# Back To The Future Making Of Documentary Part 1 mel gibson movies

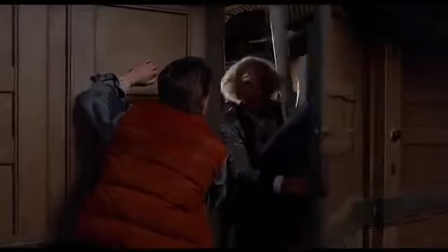I felt there was a need for a certain zaniness. I mean, Doc was sort of constantly in crisis.
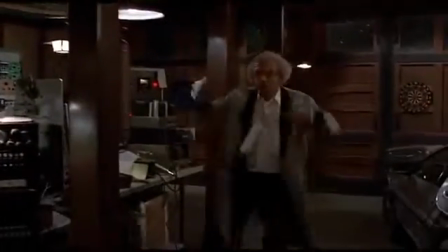Wait, 21 gigawatts!
He had this excitement and that kind of drove the physical life in whatever way it went. I didn't think too much about it. I just went with the energy that came out of that kind of crisis mode.
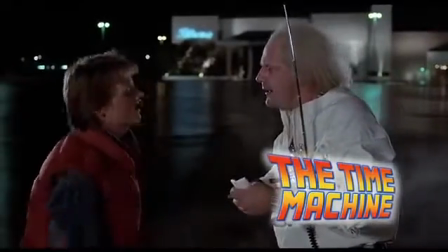Are you telling me that you built a time machine out of a DeLorean?
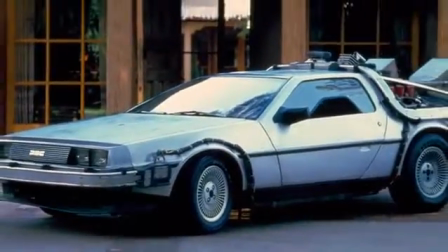It was an important character in the movie. Obviously, it's the device that sends our hero on his adventure.
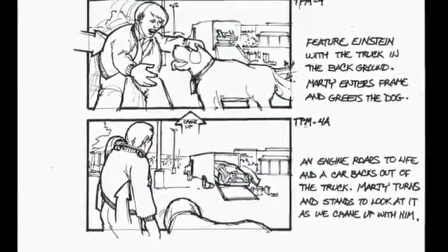So there wasn't like a lot of serious thought going into should the car have a grand entrance. It was just always assumed in my mind that it would.
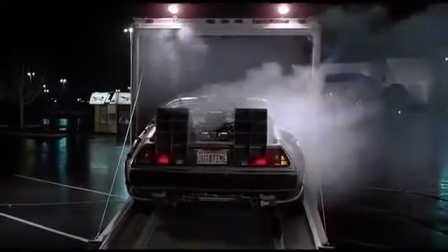One of the things that pleased me was to see the car for the first time. I made sure that all of the details were brought out.
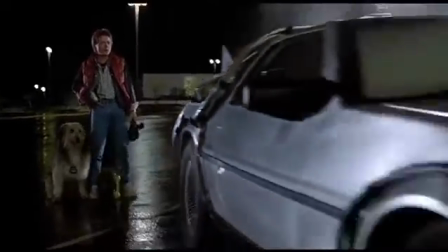We would cross-light the various functioning parts and so forth. It wasn't as if they just took a car and said okay, inside this car somewhere is the time machine.
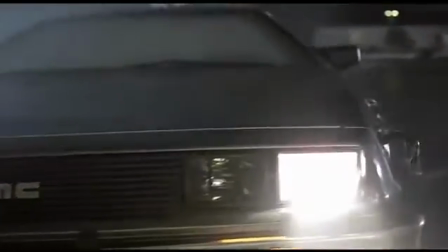It had been very thoughtfully designed. They took the trouble to make the car a sort of an offshoot of Doc Brown's character. In the early drafts, it was not, the time machine was a time chamber. It was not a DeLorean. In the draft I read, it was a refrigerator. And I didn't have a problem with it, but Zemeckis and Gale weren't satisfied with it.
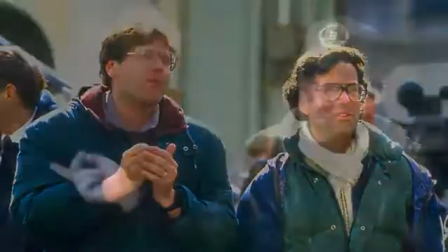And they were doing their old pacing back and forth. Bob was behind the typewriter and Zemeckis was pacing and pacing and trying to figure it out. And they couldn't figure it out, and I kind of got bored and left. And Bob said, you know what? Wouldn't it make more sense for this to be mobile? Next thing I knew, a week later, they gave me some revised pages.
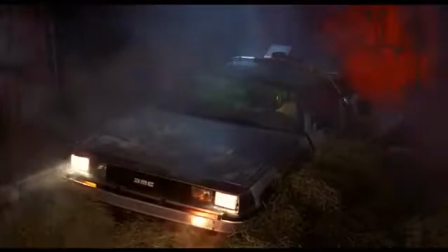And they had turned the time machine into a DeLorean.
Looks like an airplane. Without waves.
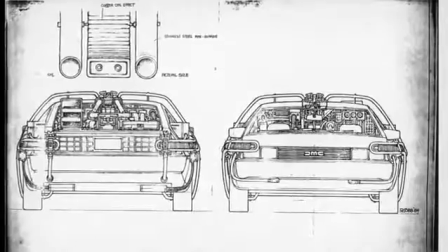As far as designing the car,
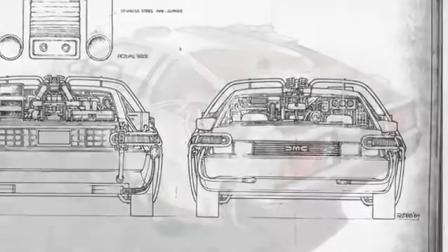you know, we just wanted it to look like it was something that could actually look like a time machine and also something that looked like it was built in someone's garage.
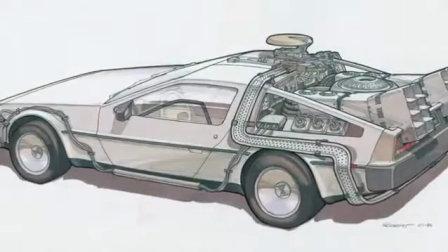And the third thing was it had to look kind of cool. That car's lines are very clean. It's not a sculptural form.
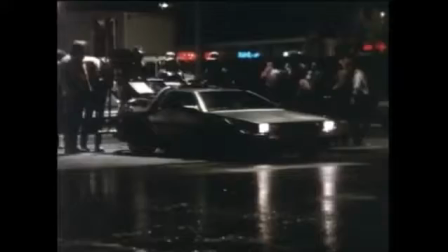It's a very simple, almost boxy kind of shape. and I
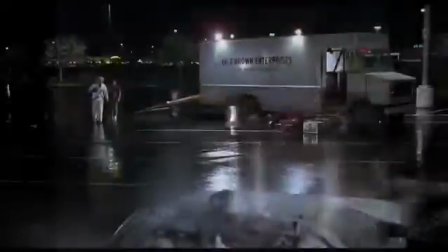think that it made a good kind of a canvas to put all that crazy stuff on top of. We received three of them in October of 1984 and brought them to my shop.
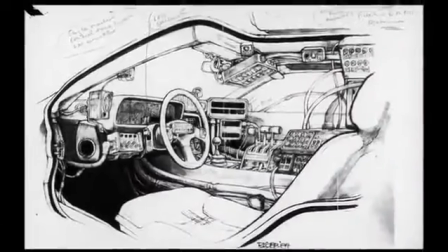We had some lovely drawings from Ron Cobb and Andy Probert was very very big on it.
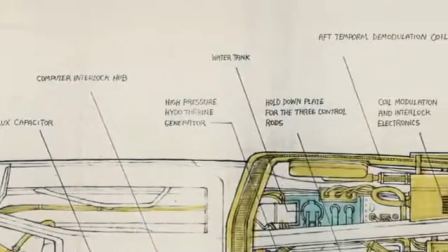And the drawings they weren't made with the idea that here are these specific parts we want to put in these specific places.
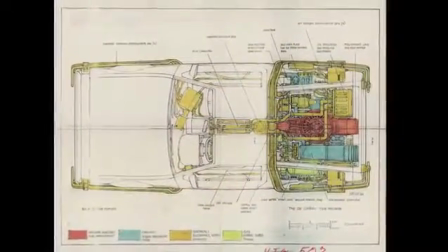It was about the feel of the thing so it was like a scavenger hunt to go to surplus stores,
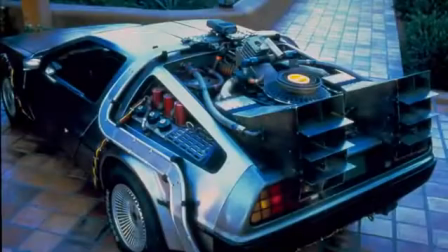electronics shops, all these places where you can find used things.
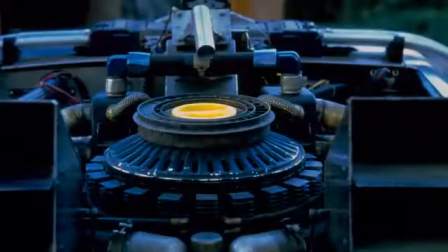Bring the used things to a workshop and start putting them on the car.
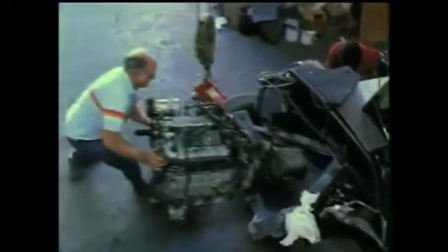And then our crew built it and made all the parts work and made sure everything made sense and was properly attached for all the rigors of the filmmaking that went with it.
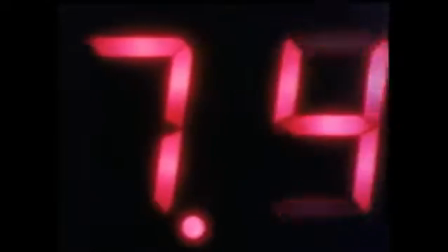And Bill Klinger I hired to do all the electronics. We had a team of about three or four guys that had nothing but putting in all the electronics. We started with three DeLoreans for the very reason one was going to be our hero car.
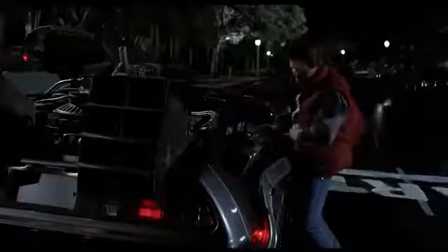It was going to have a full complement of all the electronics, all the design elements, all those pieces that told parts of the story.
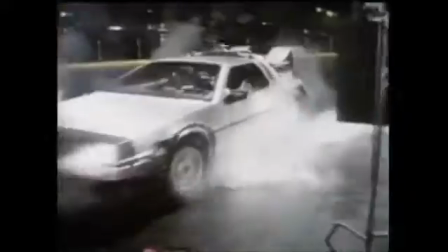The second car was going to be used exclusively for driving shots and stunt work. And don't worry, we'll never see it up close.
Action!
Then, in addition, we had the C-car, what we call A, B and C-car. The C-car we used for the process work. And we just literally kept sawing it in half like a sausage... ...as the camera moved forward to right over Michael's shoulder...
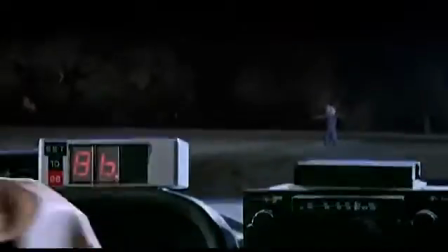...when the scarecrow in the field comes up on the windshield. It wasn't outside, it was actually done on a stage. And so that was the process car, and that had very little in it. I gotta tell you, I hated that car.
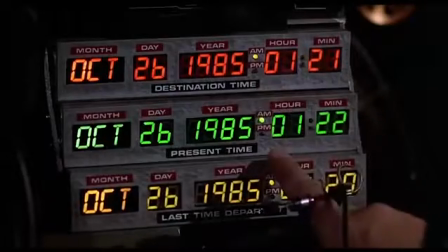I really hated it. You hear that friggin' sharp metal box that, you know, if I just went like that, I'd just jam my knuckles,
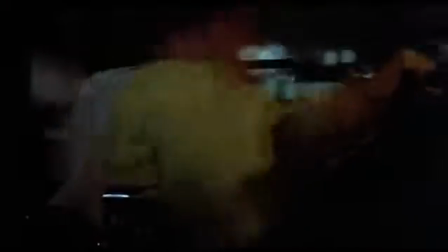and I just ripped my hand up, and also it limited the gears, so it would only be low gears,
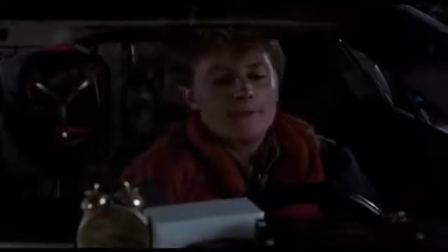and I'd be revving high at low gears, thinking that it was gonna crap out.
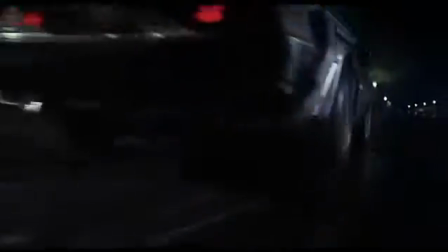Then came the next conversation, which is, what exactly is time travel gonna look like?
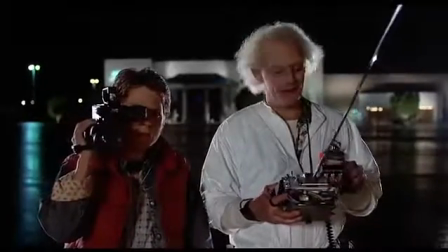When this baby hits 88 miles per hour, you're gonna see some serious shit.
And we met with ILM and talked to them, and they said, well, here's some ideas.
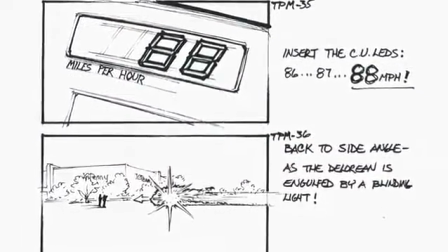And that was one where Bob and I quickly came to the conclusion, you know what, it's not about the visual effects.
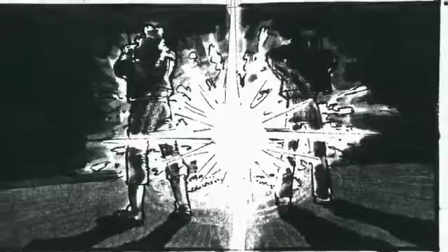It's not about how long does it take him to travel through time. He's traveling through time, it should be instantaneous.
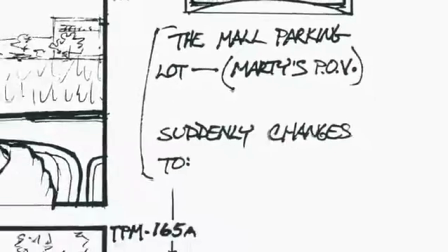So there is no time travel sequence, as you see in other time travel movies. It's like that.
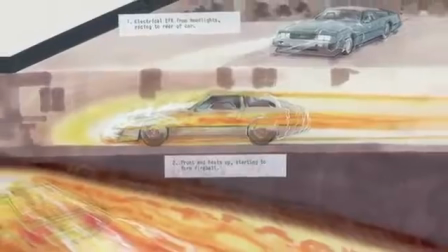But one of the various ideas that ILM came up with was a fire thing,
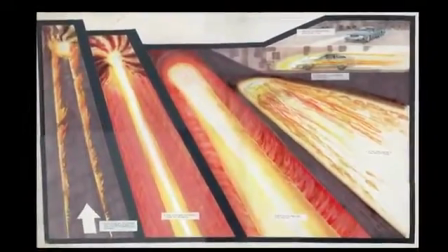and we worked with Kevin on that.
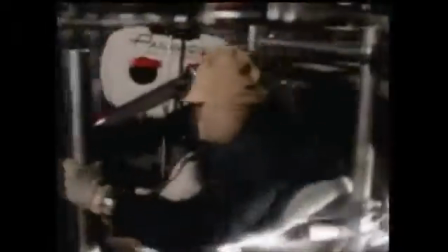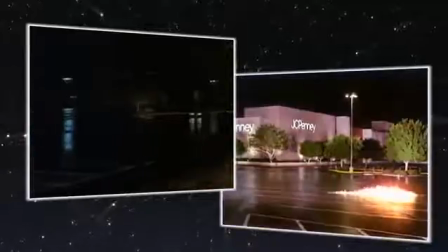There was something interesting on a sort of a primal level about that, and it just constantly got refined and worked on,
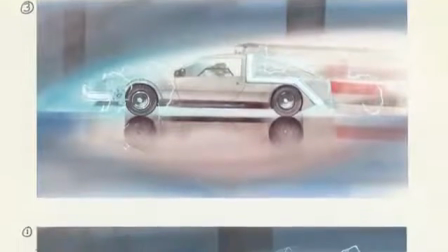and we knew the idea that we had this neon on there,
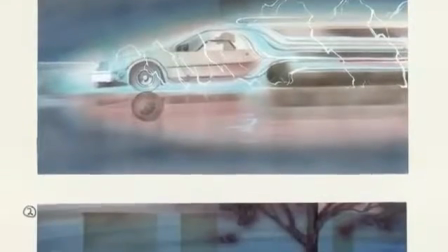the neon ought to glow and do something and ILM came up with some image where
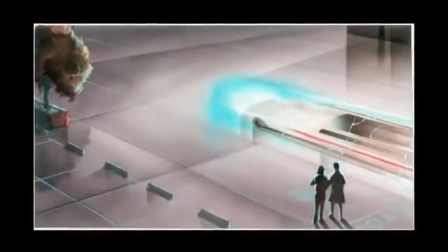bolts were shooting out and it was sort of like opening up a hole in the space-time.